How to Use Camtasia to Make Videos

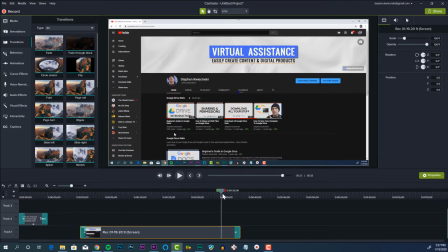242s
Drag the playhead to where I want the video to end, hover over the end of the clip, then click and drag back to the playhead.
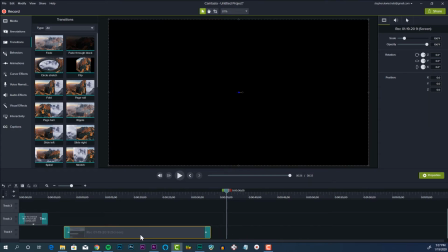252s
The clip is now trimmed. I'll drag this over to the left so it's butt up against my intro title.
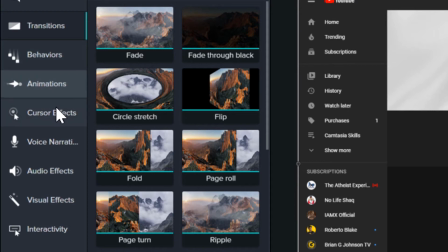258s
Next step is to add a cursor highlight. Under cursor effects, I'll drag the cursor highlight effect onto my clip.
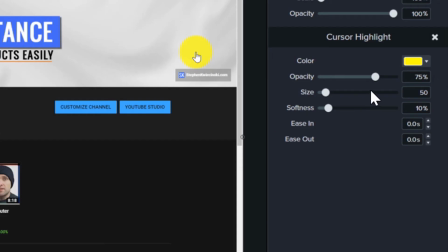265s
As a personal preference, I like to update the opacity of the highlight to 25%, so it's still visible, but it's not too obvious.
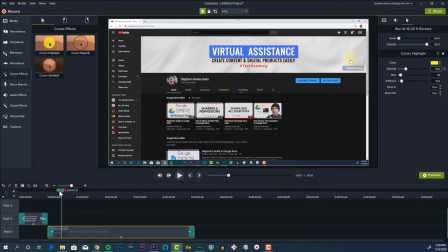273s
If you're following along, stay with me, you're doing great. Now I'm going to strategically add in the zoom effect to certain parts of the video. I'm going to take the playhead and scrub through the video until I get to a part where the zoom in effect would be beneficial to the viewer.
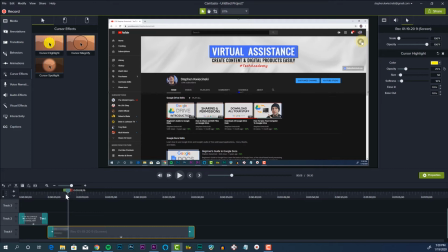286s
The first zoom I want to use is when the cursor hovers over the camera button. I'll leave my playhead where I want the effect to end, click on the animations menu,
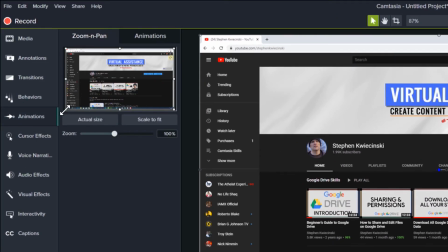295s
and resize the bounding box so we're more focused on where the cursor is in the tutorial.
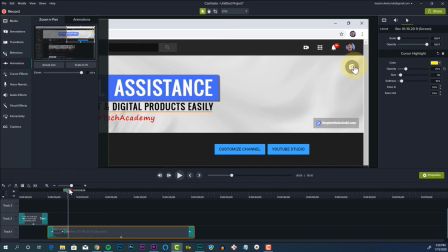303s
I'm simply going to repeat this process for the important parts of the tutorial.
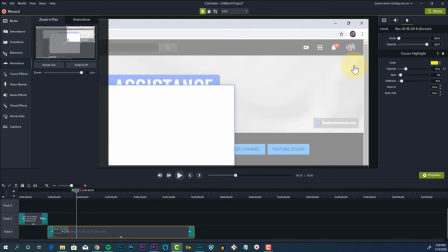308s
When the image upload pop-up appears on the screen, I'll move and resize the bounding box to focus on the pop-up.
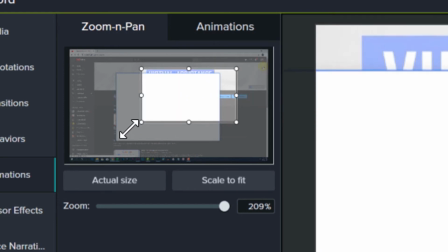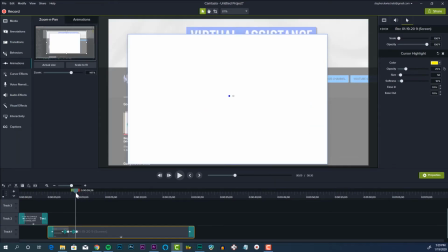322s
You want to make sure you're also previewing your changes as you go so it looks just as you want it to look.
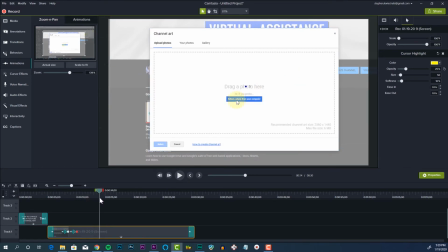328s
When the next pop-up appears, I'll repeat the process.
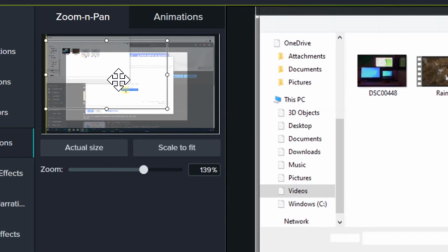334s
I'll move the bounding box to the upper left corner. Continue scrubbing.
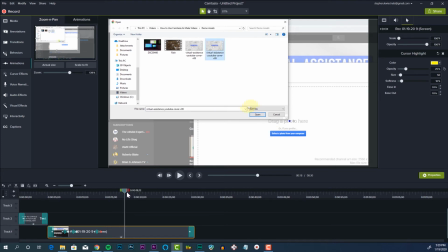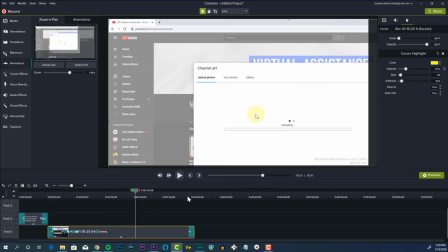346s
Adjust once more.
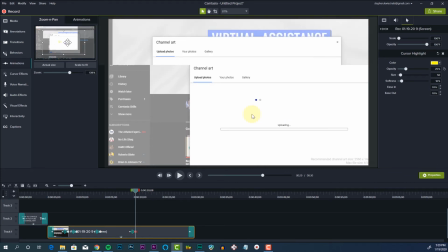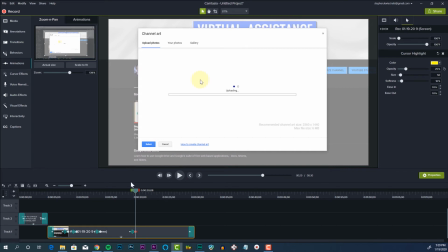353s
Keep scrubbing.
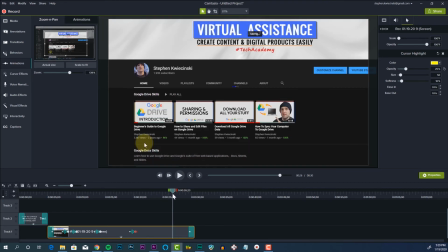360s
Now, I want to zoom all the way out when I've reached the end of the tutorial. In the zoom and pan box, I'll click the scale to fit button, and as you can see, the scale zooms back to 100%.
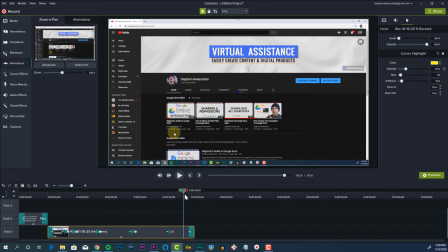370s
I'll scrub through to the end, make sure I didn't miss anything. Cover art updates, looks good. Last two steps, before we export, let's add a voiceover.
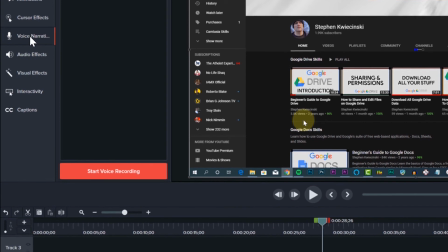381s
I'll click the voice narration button on the left-hand side, then take our playhead and move it to the beginning of the video.
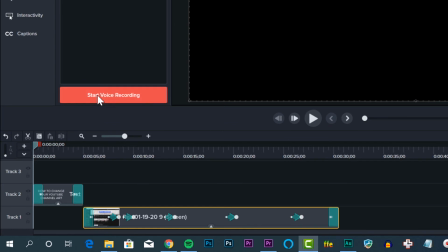388s
I'll click start voice recording. Now, anything I say here is going to be recorded.
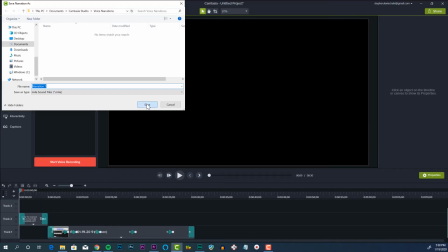395s
I'll click the stop button, click save in the pop-up, and our voiceover is automatically added to the timeline.
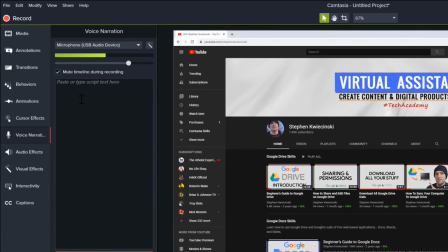402s
All right, now here's our last step. Let's export our video. Click the share button at the top of the screen, then click local file.
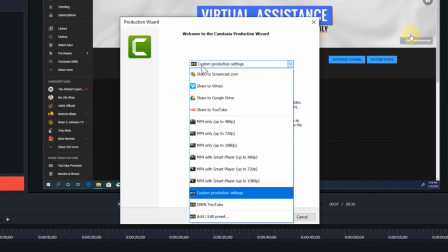410s
We'll choose custom production settings in the drop-down menu. Click next.
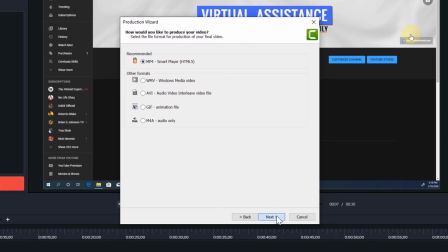416s
Select MP4. Click next. On the controller tab, uncheck the produce with controller option. Select the size tab. Make sure the size is set to 1920 by 1080. And we don't need to actually update anything on the video tab or on the audio tab.
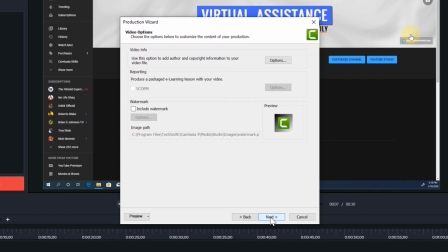433s
Click next. Click next one more time. Enter the name of your video file. Click the folder icon if you want to select a different save location. When I click the finish button, Camtasia will export my video file.
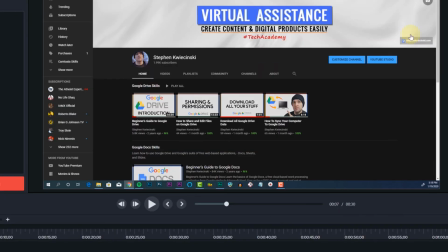449s
Once that's finished, I'll navigate to where the video file lives, then double-click to preview the file.
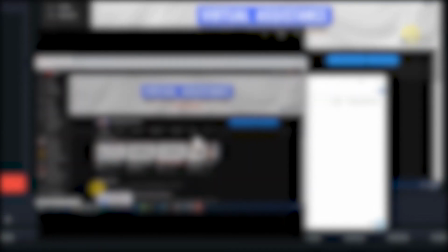457s
Now, if you want to continue making more content, check out the video on the screen right now. By doing so, you're going to help me make enough ad revenue to move me out of my parents' basement.
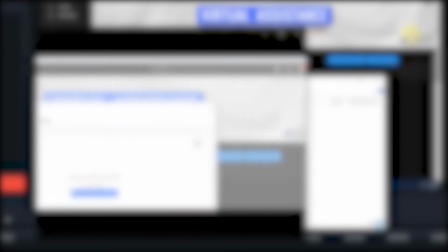466s
No, seriously, it's going to help. Thanks.